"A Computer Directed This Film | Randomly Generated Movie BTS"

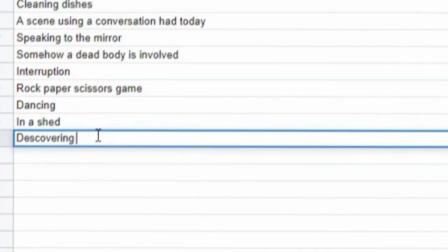0:00 First, I created a spreadsheet and I filled it with almost a hundred different scene prompts,
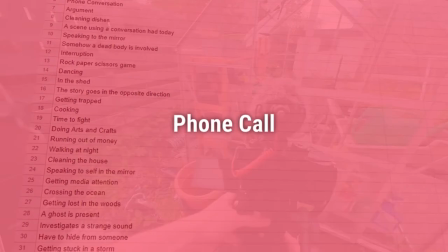0:04 and I had the computer randomly pick one every single day and I would have to make whatever it was it told me that day. So I let a computer direct my film. This is how that went.
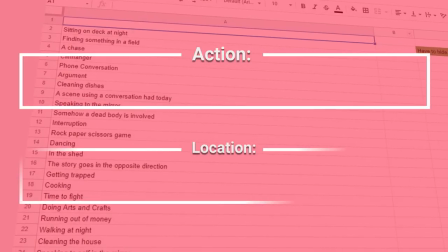0:19 So it was day one and I spun the wheel to see what I would get and I got a new technology is released and the location in a shed.
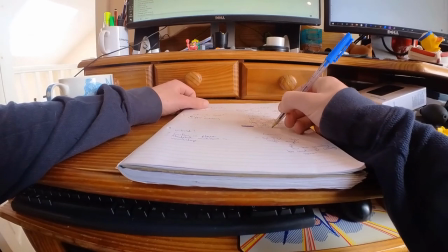0:27 So my first thing I did was grab some paper and figure out how am I even going to fit that things together that what shed technology and so I was thinking like well technology can just be anything really I was thinking about those sprays that you get that make plants grow and then
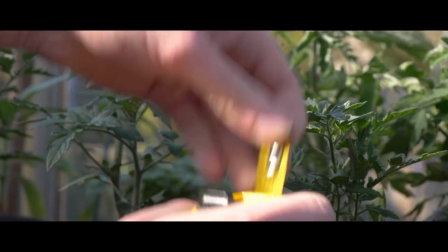0:46 this actually gives my main character a motive as well because they want their plants to grow and they want this spray this new technology spray that makes them grow and then I was like wait I actually don't have a shed so we can't do the shed but I have a greenhouse and that's
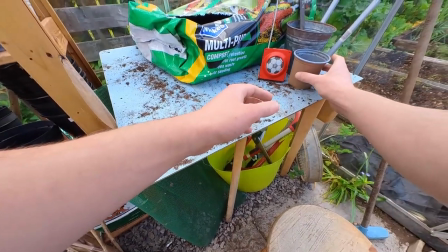1:00 close enough so I was gonna have this radio announce this new spray and they were gonna want it to make their plants grow and that was my plan for day one
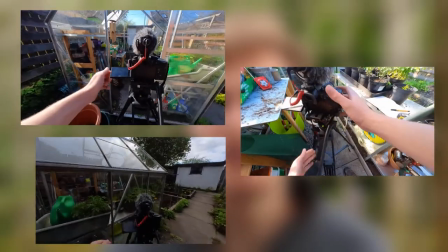1:06 so I went out and I filmed all the shots in the greenhouse of the main character wanting to make their plants grow and then I had some shots with the radio in it but I didn't actually have the radio audio to add over it so what I did is I recorded myself
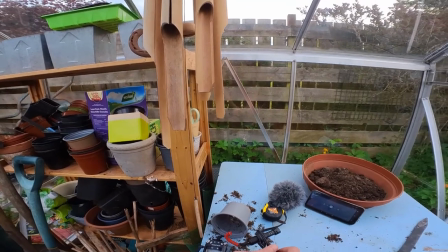1:20 and then recorded the audio off of my phone so it was a kind of bad speaker sound of the clip and then I put that over the footage and it sounded a lot better.
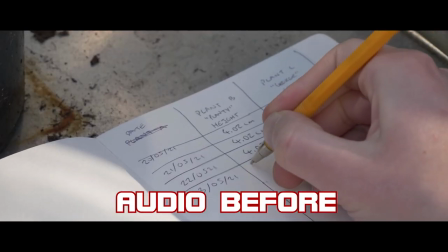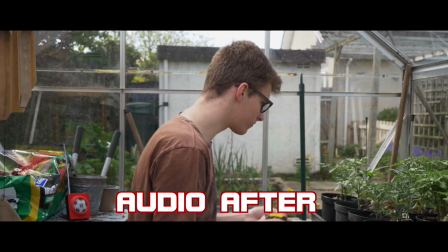So I decided to go with this idea of this bottle spray that was going to make these plants grow and I wanted to make a prop for that so I could actually have it in the film.
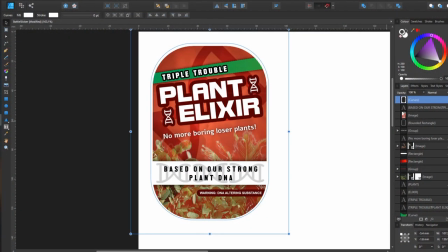1:53 Made some graphics up and then printed that out, got an old bottle,
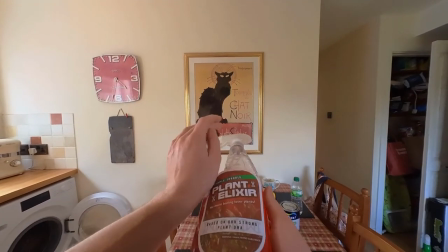1:57 stuck it on that and And then got some food dye to make it look like it was some sort of chemical spray.
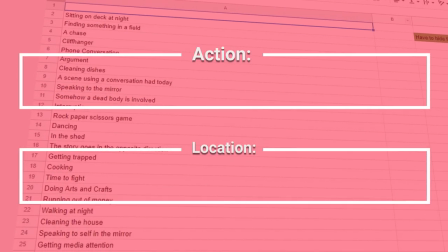2:04 And then it was day two and time to get another prompt. I ended up getting find something and the location a field. So finding something in a field. I decided I was going to rework yesterday. They wanted the spray but they couldn't afford it or something and they were going to find it in the field.
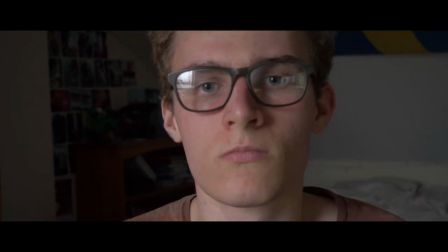2:20 I refilmed a bit so it was like they were looking online and they couldn't find a cheap one they couldn't afford it. so boo sad I can't afford it
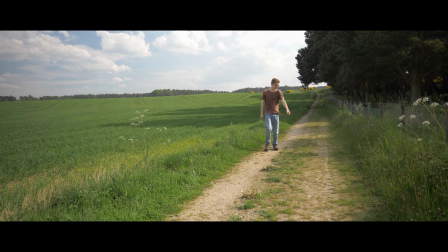2:28 ah tragedy but wait no field so they're walking in the field and they find the spray in the field so I decided I was
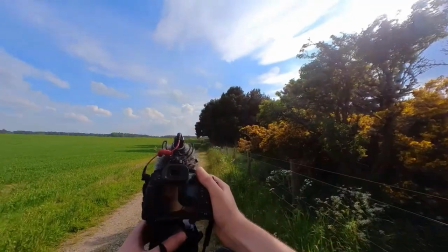2:35 gonna go for a sort of guerrilla filmmaking approach just kind of show up with a small amount of gear and just film and hope that nothing would go bad or you know like a huge-ass tractor show up and be like what the hell I need to go there you need to leave
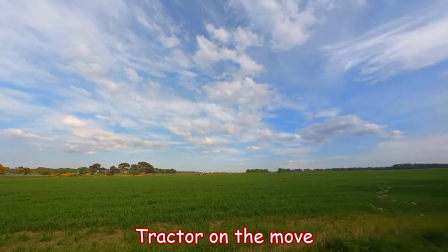2:49 tractor on the move see if we can get this shot before so that's the disadvantage to filming in a public place is i had to go because um they were planting crops they were spraying pesticides it
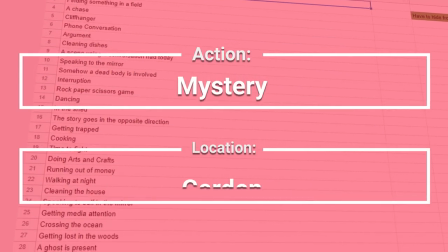3:09 was then day three and i got a mystery in the garden which works perfectly
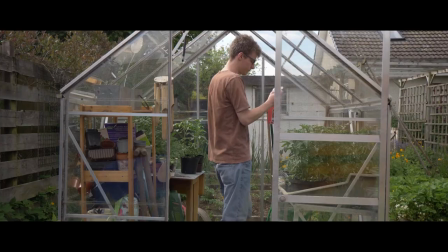3:14 because garden plants and so i thought okay so maybe they spray the plants and
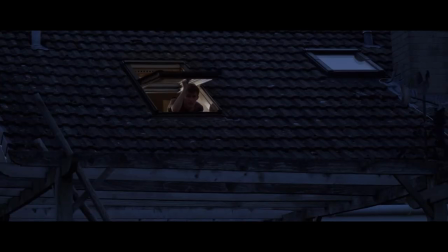3:19 they go to bed and then they hear something outside they go to check it out and the plants are just absolutely massive and that could be your mystery
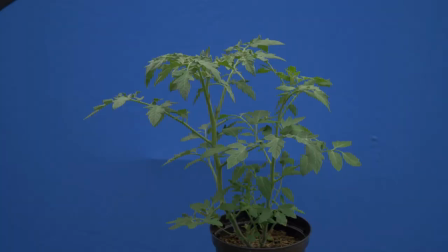3:27 i wanted to make the plants look really huge and to do that i got some blue screen put it behind some plants and then i
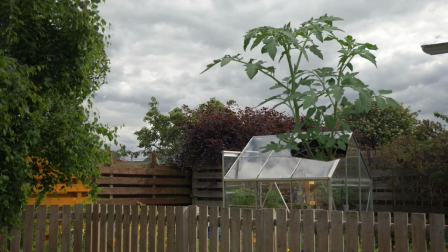3:35 stuck the plants on top of the footage of the greenhouse and then added in little reflections and stuff and corrected
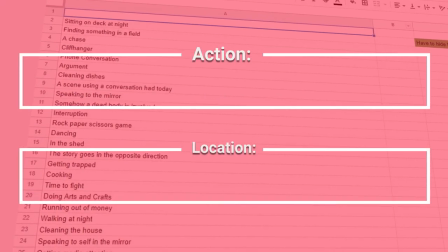3:43 a little bit and it looked pretty good it worked day four was pretty easy i got sitting on a deck and the location of course was a deck so it was just me sitting on a deck but I wanted to still advance the story a bit so I had that they were chilling out at the deck drinking some
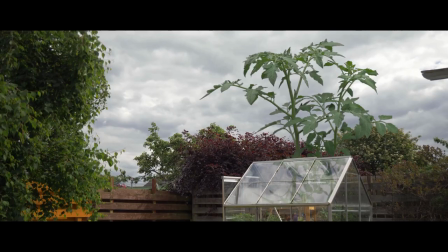3:58 tea or whatever looking at the huge plants thinking you know what do I do but then I make it so that they've actually drank the growth serum
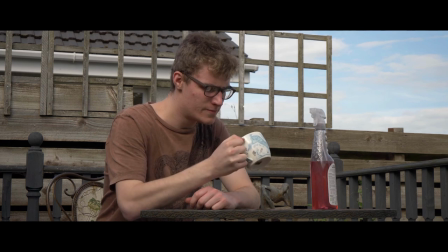4:05 to make it interesting and that was easy it was just some food dye in a cup.